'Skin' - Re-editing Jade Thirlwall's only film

So I'm going to take you to the edit suite and show you some of the things that I've been doing.
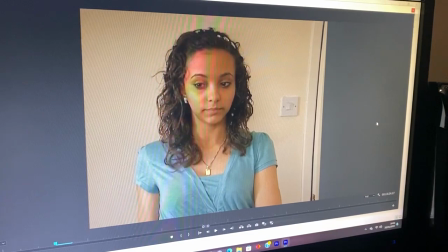So there are seven tapes that the film was shot on.
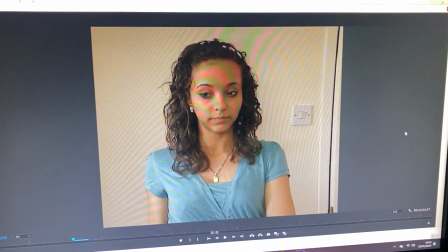This is one of the images from two of the tapes where there was a slight problem with.
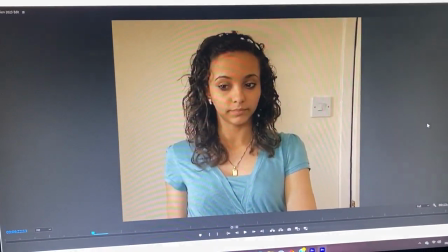So this is the final edited image
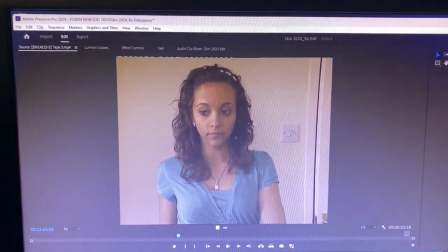but if you look at the original footage which is on this side at the top there you can see
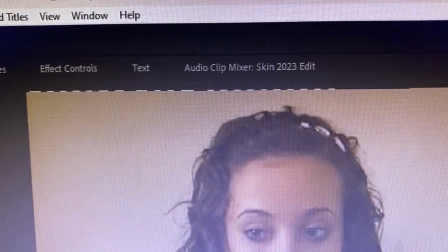those white kind of lines those little dashes along the top and that
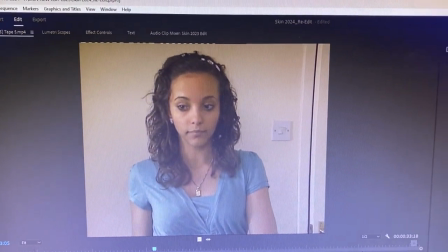appears right the way through two of the tapes so i've had to make the
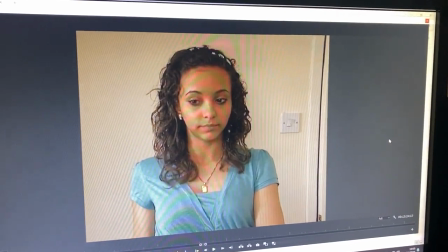image a little bit bigger just to get rid of those lines at the
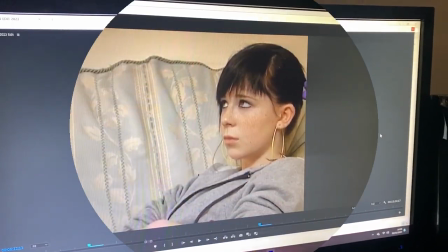top of there which isn't a major problem so one of the problems that i did have when i got
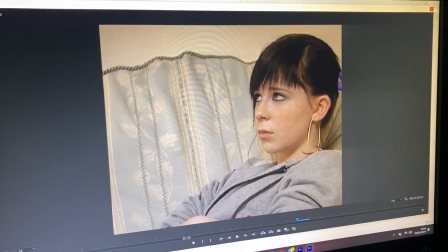the tapes back is that the company who did the digital transfer for some
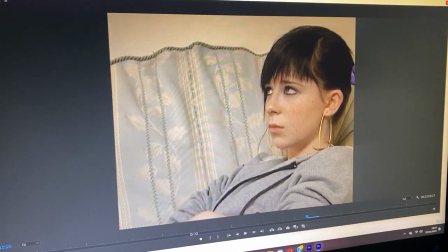reason um have blown up slightly the
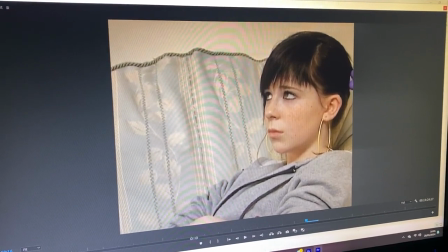images so i've actually lost some of the images around
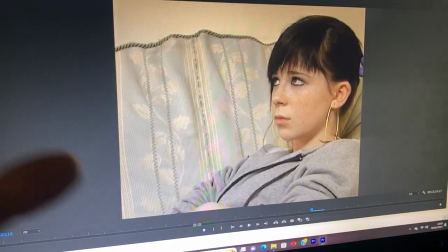the edges so this is what i've got on the timeline now currently this
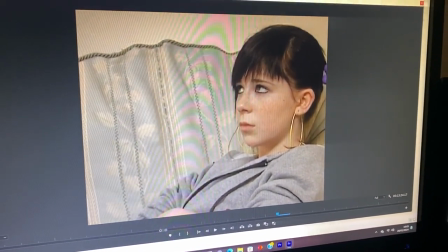is a shot of um one of the sisters in the film which is who was played by
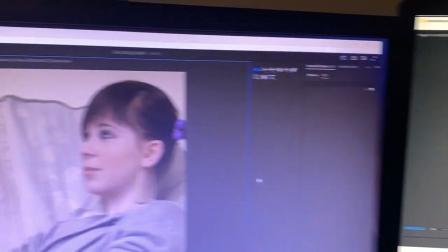Altea so this is the original shot it's not quite the same
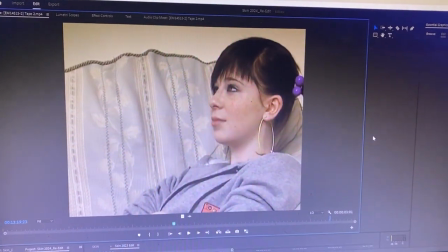shot in the same place but you can see that on the bottom of the screen there you
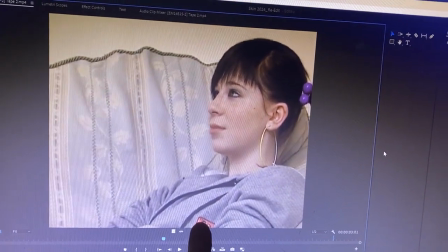can see the mobile phone at the bottom there where
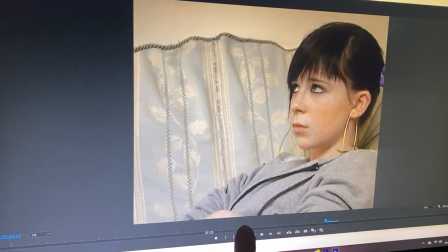on this one you can't quite see just see the tip of the mobile
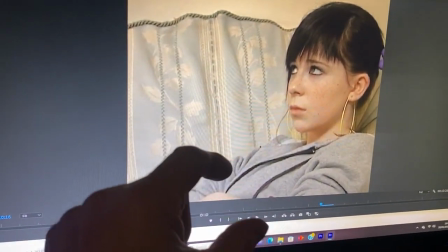phone there so I've lost some of the image from the bottom there
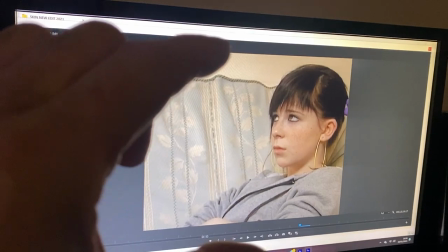like and it's like kind of all the way around the image where they've kind of blown it up slightly don't know why they've done that but it's kind
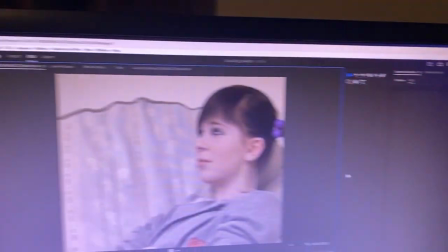of loses some of the image which i might want it to have kept
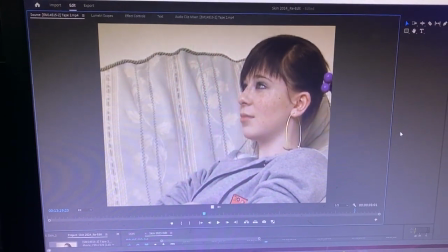again so i've had to work around that not a major issue
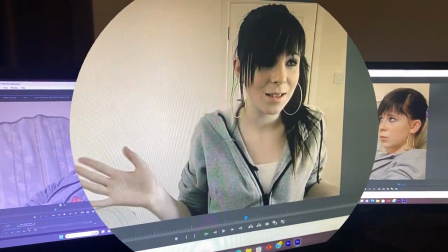but a little bit annoying i think so like i say i wasn't happy with um the edit
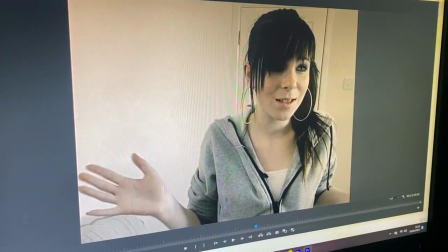the the kind of some of the the cuts between various shots so
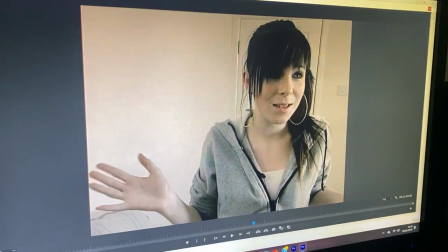I have changed shots around slightly and this is one
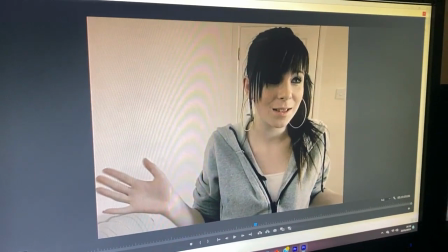scene that in particular which I've done so I'm gonna run the this is
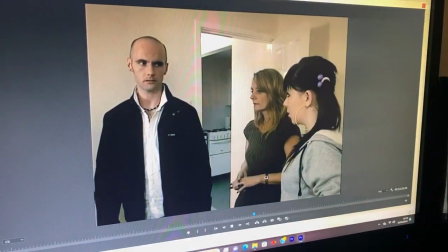the original version I've got no sound on it so you can't hear the dialogue so you just so if you just watch it through
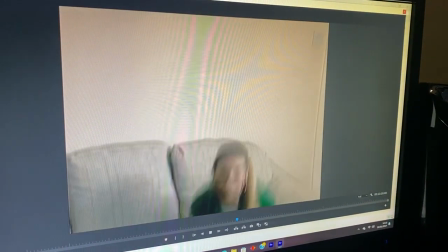and so I had two shots of hazel basically sitting down
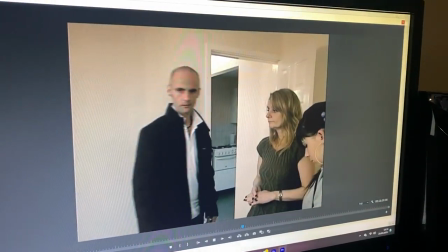and it's kind of a not a jump shot but the kind of little from the same angle I
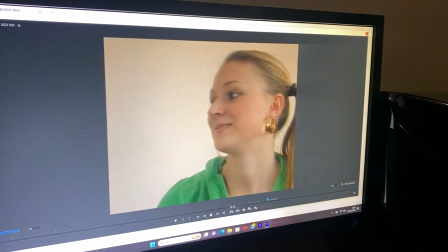just thought it looked a little bit odd so this is the re-edited version now so if you watch the
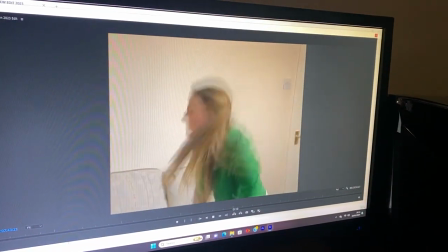changes so I've kind of gone to that wider shot and then cut back I think it just
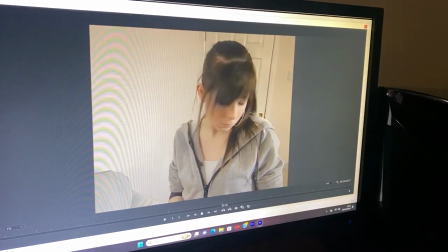looks a lot smoother than what it did originally so this is another scene which I've
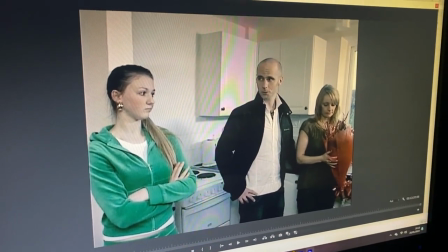re-edited this is this is the original version so if you watch through this and
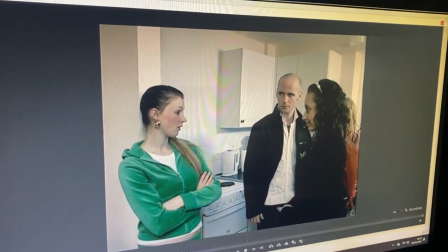there was two cuts kind of simultaneously of Jade the reaction after this the girl in the green walks away so we've got that
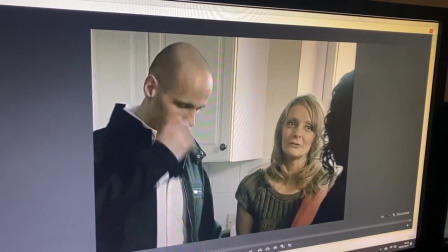shot and then that shot of there which didn't sit quite right it was it
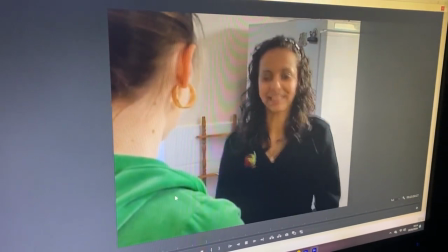didn't look right to me so this is the re-edited version so if you watch Jade's reaction when the girl in the green walks off
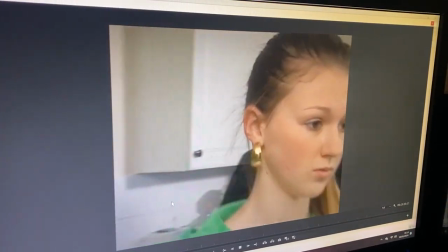you haven't got the two shots we've got that shot and then a
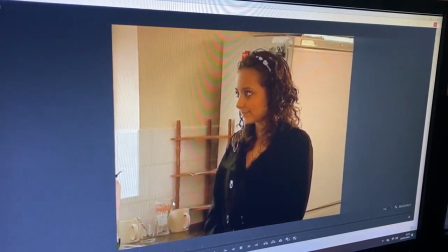wider shot of Jade which I think looks a lot smoother the colouring on these shots
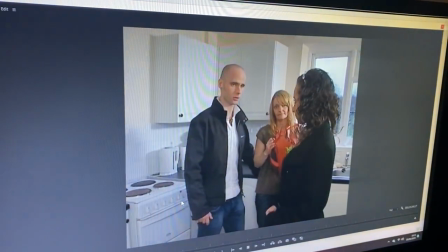are a bit dodgy at the moment because it obviously hasn't been colour graded so one of the other things that I've had to do
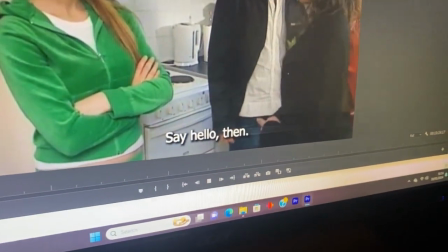as well is also to put in the subtitles as well so I've had to do that right away through the